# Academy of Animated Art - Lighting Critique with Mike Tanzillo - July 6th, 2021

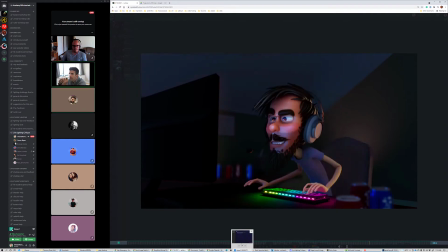(16:38)
And then have the. No, it's okay. I was gonna make a teeth note, but I think they get a little blue at the end. But yeah, I guess I'll leave that in as a note.
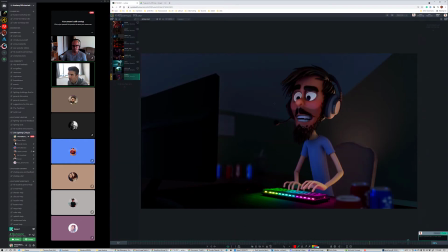(16:58)
That the teeth in the beginning of the shot they look good, but back here they look a little like we've kind of lost the connection between, again, the teeth eye. Eye white should be about the same. How do you feel? Like, anybody else have any thoughts on this?
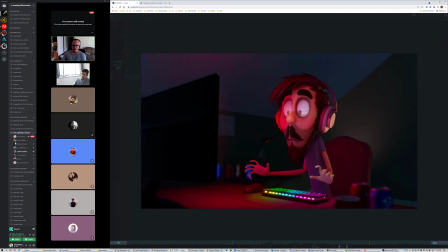(17:13)
I do. Yeah. The mic is missing the light coming from the monitor. We can see that has some sort of rim lights from the keyboard, but not from the monitor.
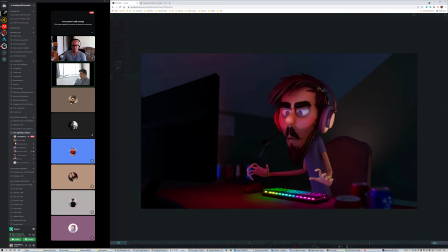(17:29)
That's fair. Yeah, if there's a little bit of indication that the red light in there, that'd be good. Yeah, this is coming together well.
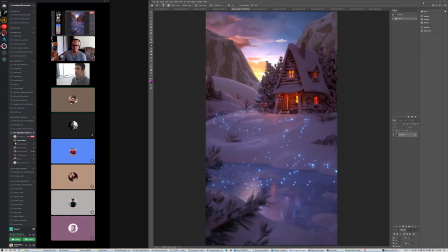(17:44)
All right, cool. Let's hop over into the stills. Cool, thanks. Yeah, no, thank you. We will.
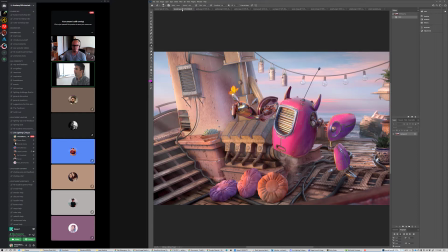(17:51)
Let's see. We've got. Oh, Brenda, you are here. Hello, Brenda. So. Hi. So I agree with you in the that the. Oh, weird. Sorry. Hold on just a second. I agree with you that the God rays help. I think it adds some, breaks up a little bit over here on the screen left hand side.
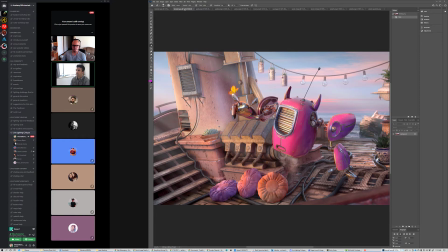(18:09)
I think it really helps tie the whole image together. I don't have any other notes on this one. Does anybody else have any thoughts? You guys ready to clap? You feel good? You ready? All right. Good job, Brenda. That was great. Thank you.
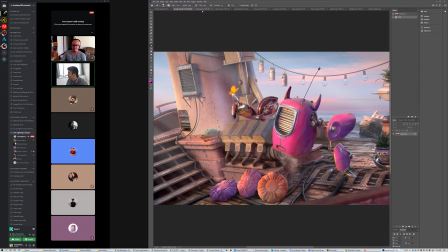(18:28)
Yeah. All right. So we have our first submission for the July lighting challenge from Julia,
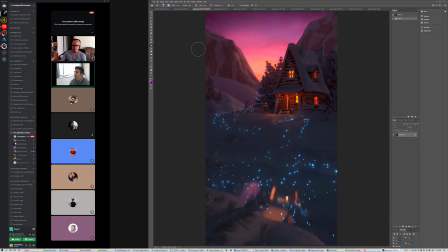(18:35)
and we Julia, you had this one I think yesterday, and then this
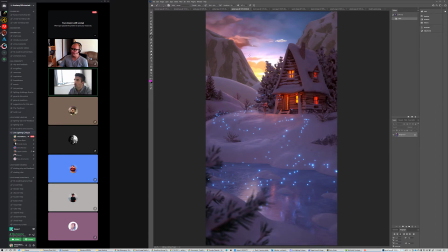(18:44)
update was from today. So I think that they are really, really beautiful.
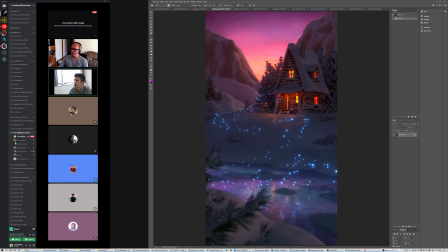(18:50)
I'm assuming that this one is an update to this, so I'll go ahead and look at this one, and then this one is just a different lighting scenario slightly. So I think it's great. I think it's looking really nice. I would love to see a little bit more, and this happens.
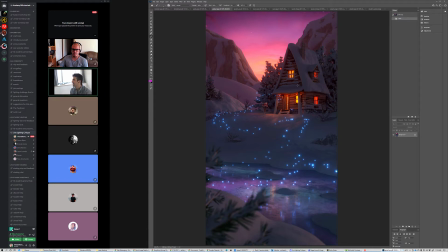(19:09)
This is very, very common, and this is that inside of buildings, it just ends up being just like a solid color of light spilling out. And when you look at buildings from the outside, you realize that there's a lot more breakup, not necessarily in the color, but in the value, because there'll be things like furniture in front of
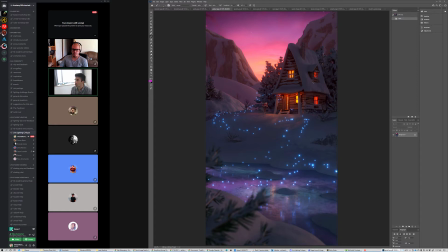(19:25)
the windows, or a dresser, a shelf, a desk. So what we would need to do, and everyone else who's going to be working on this, throw some primitive geometry in there to kind of break up the shadows around the windows, just so that it looks like the house is a little more occupied and it's not just like an empty
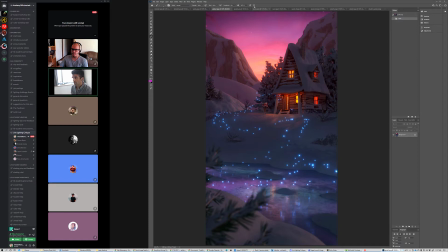(19:44)
room. The colors look really beautiful in both of these.
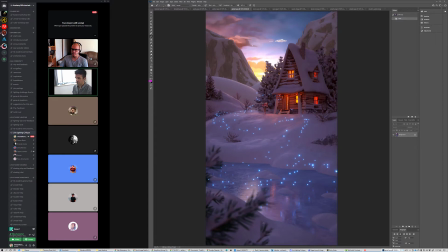(19:49)
I actually love the treatment that you're getting on the snow in this one. It's a really nice combination of colors. And the challenge of these shots is going to get that color into the snow without them getting either too bright or too dark.
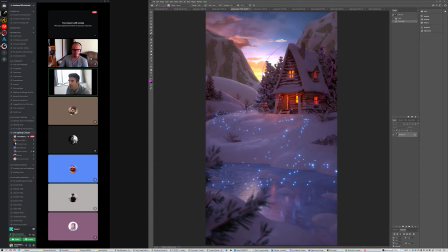(20:03)
I think the values in here are nice. I do think that you can go a little bit brighter on the snow on the house and on the trees right here. We can also start to feel a little bit more of that orange snow, or that orange glow, I should say, on the snow. I mean, you can see it down here, but just like directly out of the windows.
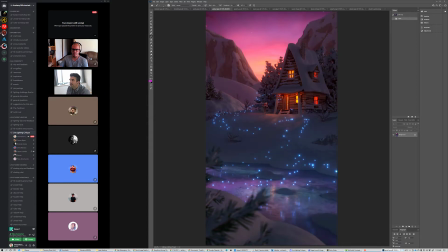(20:21)
I think more in this one that it would be nice to kind of darken the face of these mountains a little bit, and then just allow this rim to kind of get a little bit stronger.
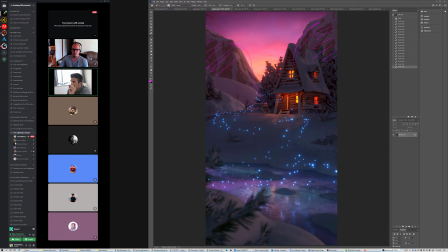(20:35)
And then in terms of these glowing orbs, we'll call them, I think it's a great idea. I think it's nice. I think it leads our eye back to the house.